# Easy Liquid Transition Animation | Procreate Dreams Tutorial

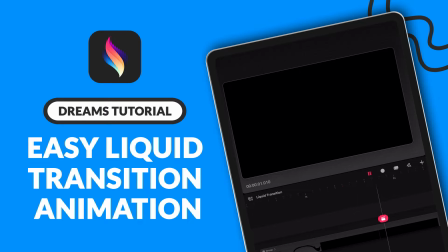[0:00]
Hey everyone, in this tutorial, I will walk you through how to create an easy liquid transition animation in Procreate Dreams.
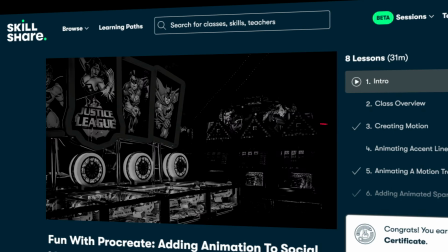[0:08]
If you've ever watched any of my Skillshare classes,
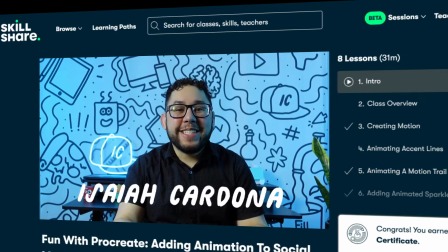[0:11]
you'll know I love using hand-drawn liquid animations to transition between important content.
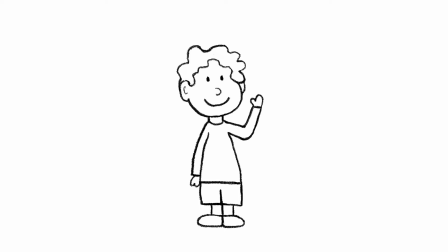[0:18]
It really has become a way to incorporate an aspect of my animation style into my video content.
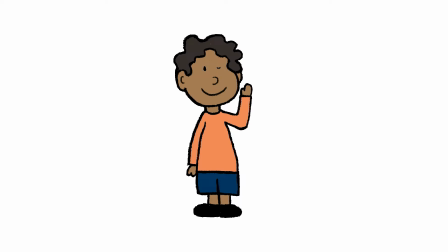[0:24]
I hope it's something that will inspire you.
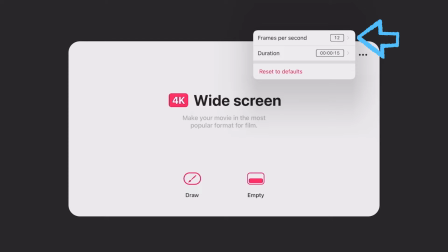[0:27]
To get started, I will be using 12 frames per second and starting with 15 seconds. I'm also using 4K widescreen size. Depending on your iPad, you might need to go with a smaller size like HD to avoid crashing.
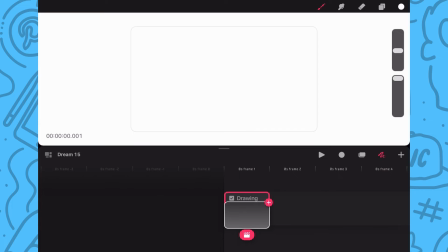[0:44]
Lastly, I'll tap Draw to open the new file, and then I'll just drag on the stage to open up the flipbook mode.
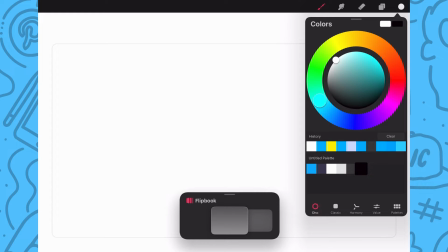[0:52]
Now in flipbook mode, I will choose my color and brush. I'm going with a built-in brush called Studio Pen.
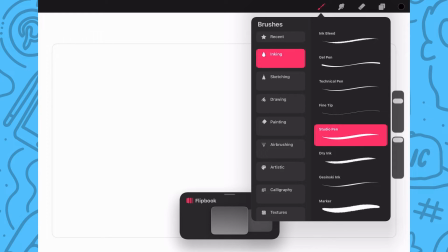[0:59]
I like using this brush as it has some nice variety and weight and natural liquidness.
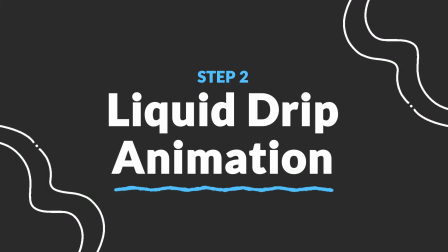[1:06]
Now that you've seen my setup, let's get into drawing our liquid filling up the frame.
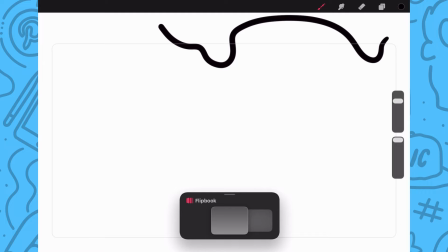[1:11]
In the first frame, I will draw out my drip outline and then use color drop to fill in. Then I will tap on the next frame,
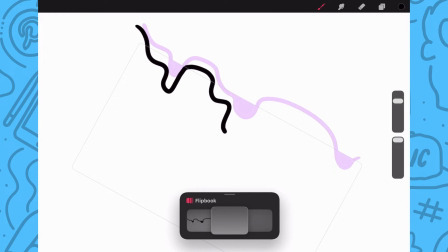[1:20]
and this time I will start drawing my drips more defined and extending a little further down, and color drop to fill in the black.
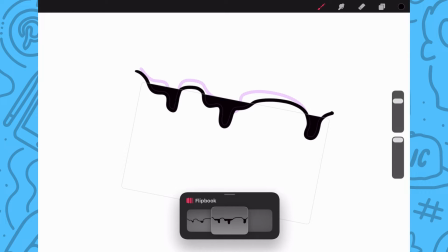[1:28]
And then I'll tap the next frame.
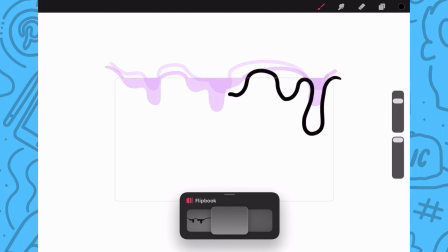[1:31]
I will continue drawing my drips going down the frame and start developing secondary drips, and will fill in the shapes. For the next frame, I will draw my drips a little further down,
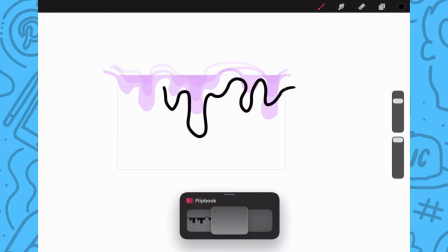[1:43]
except for the right one, which I will show that a drop has split from the rest.
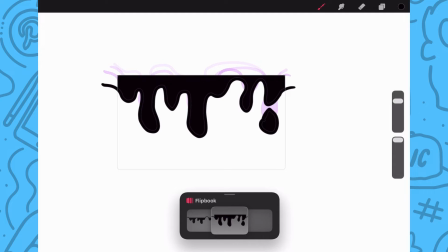[1:48]
This will make the animation more dynamic and realistic. In the next frame, I will stretch out the drop to give the animation some gravity.
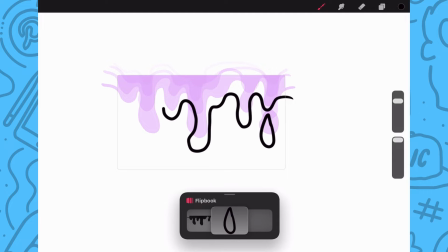[1:56]
And then I will draw the rest of the dripping and fill in the shapes. In the next frame, I will split apart droplets from the other two long drips and then redraw the rest.
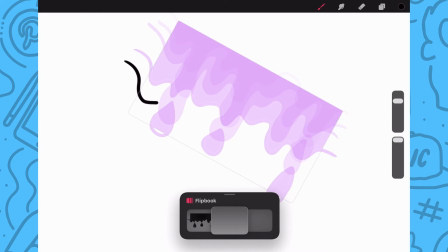[2:07]
In the next frame, I'm going to redraw the drip line further down to show its picking up speed.
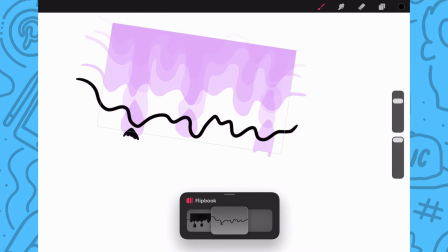[2:14]
And I will draw just the tips of the droplets to show that they have fallen through the frame.
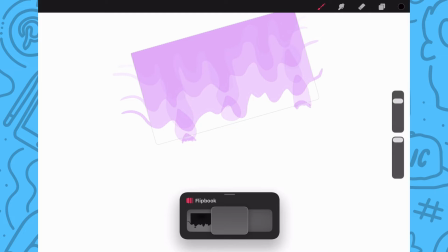[2:21]
In the next frame, I will redraw my drip line further down so only a little white is showing.
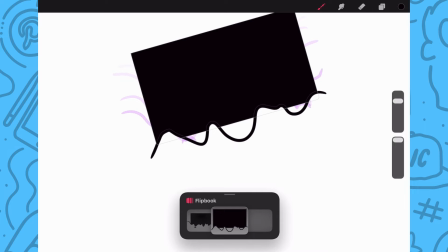[2:27]
And then in the next frame, I will just fill in the entire frame with black.
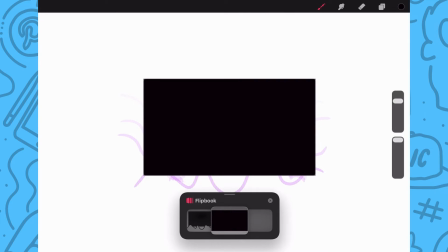[2:32]
And now I will tap X on the flipbook to return to the timeline,
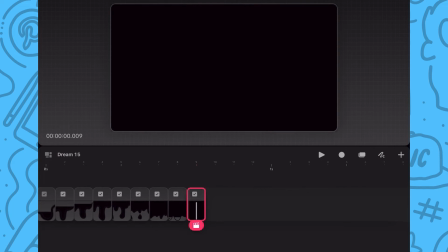[2:36]
and then we'll tap on the drawing icon to turn off drawing mode so I can click on the last frame and drag the right edge to extend the frame several frames. This way the animation will hold on the full filled screen before it moves to the second part of the animation.
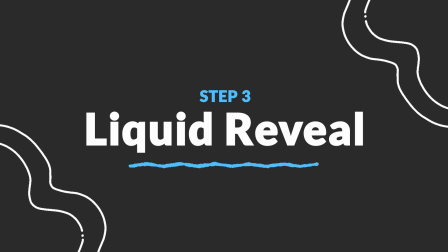[2:54]
Now that we have the first part of the animation complete, I'm going to show you how to animate the liquid reveal.
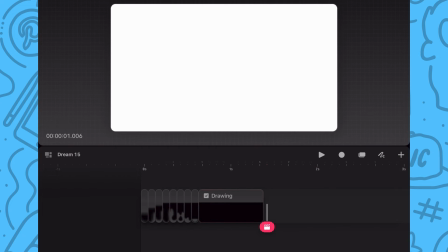[3:01]
First, I'm going to tap the drawing icon to return to drawing mode
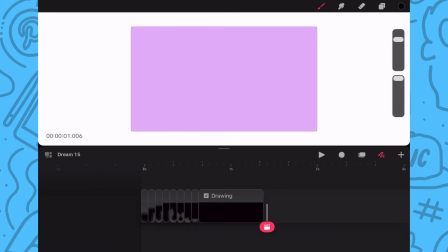[3:06]
and set the playhead to the next blank frame and return the flipbook mode.
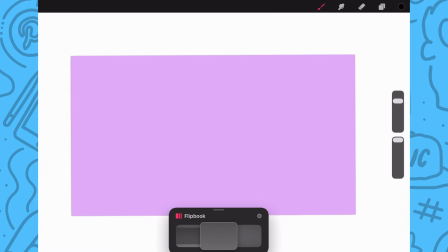[3:11]
So in this first blank frame, I will draw three drips, but this time I'm going to color drop below the outlines so the frame is filled with black. Then I'll tap on the next frame, and I'm going to tap on the timestamp to pull up onion skin settings so
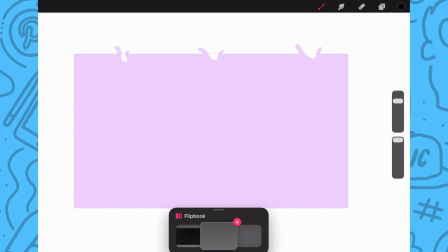[3:28]
I can reduce the previous frames to make it easier to track my drips. And now I will redraw my drips a little further down and fill the frame with color. And I'll repeat this step in the next frame while beginning to show some more drips.
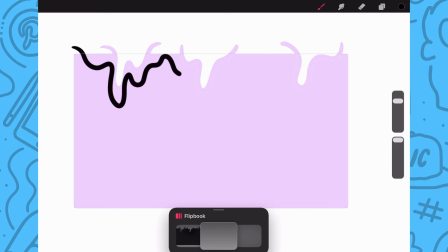[3:43]
And in the next frame, I will redraw the line further down so now all my drips are connected.
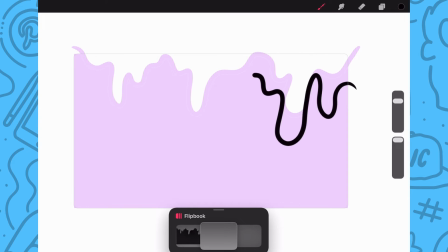[3:49]
And I will keep repeating this process in the following frames,
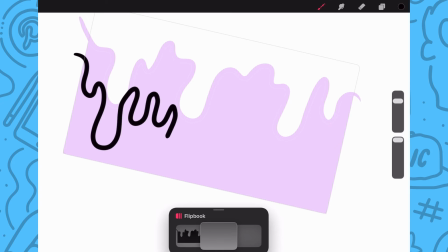[3:53]
just like the first part of the animation, to show the drips falling down the frame.
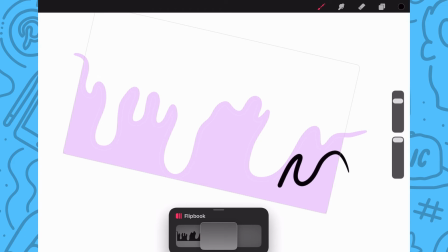[3:58]
And at this point,
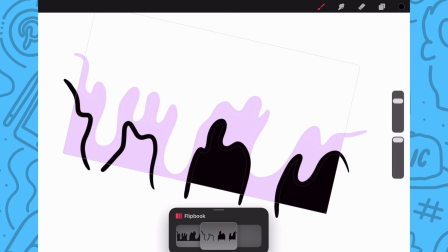[3:59]
I will just draw the drips outside of the big three to show that the big drips have fallen past the bottom of the frame.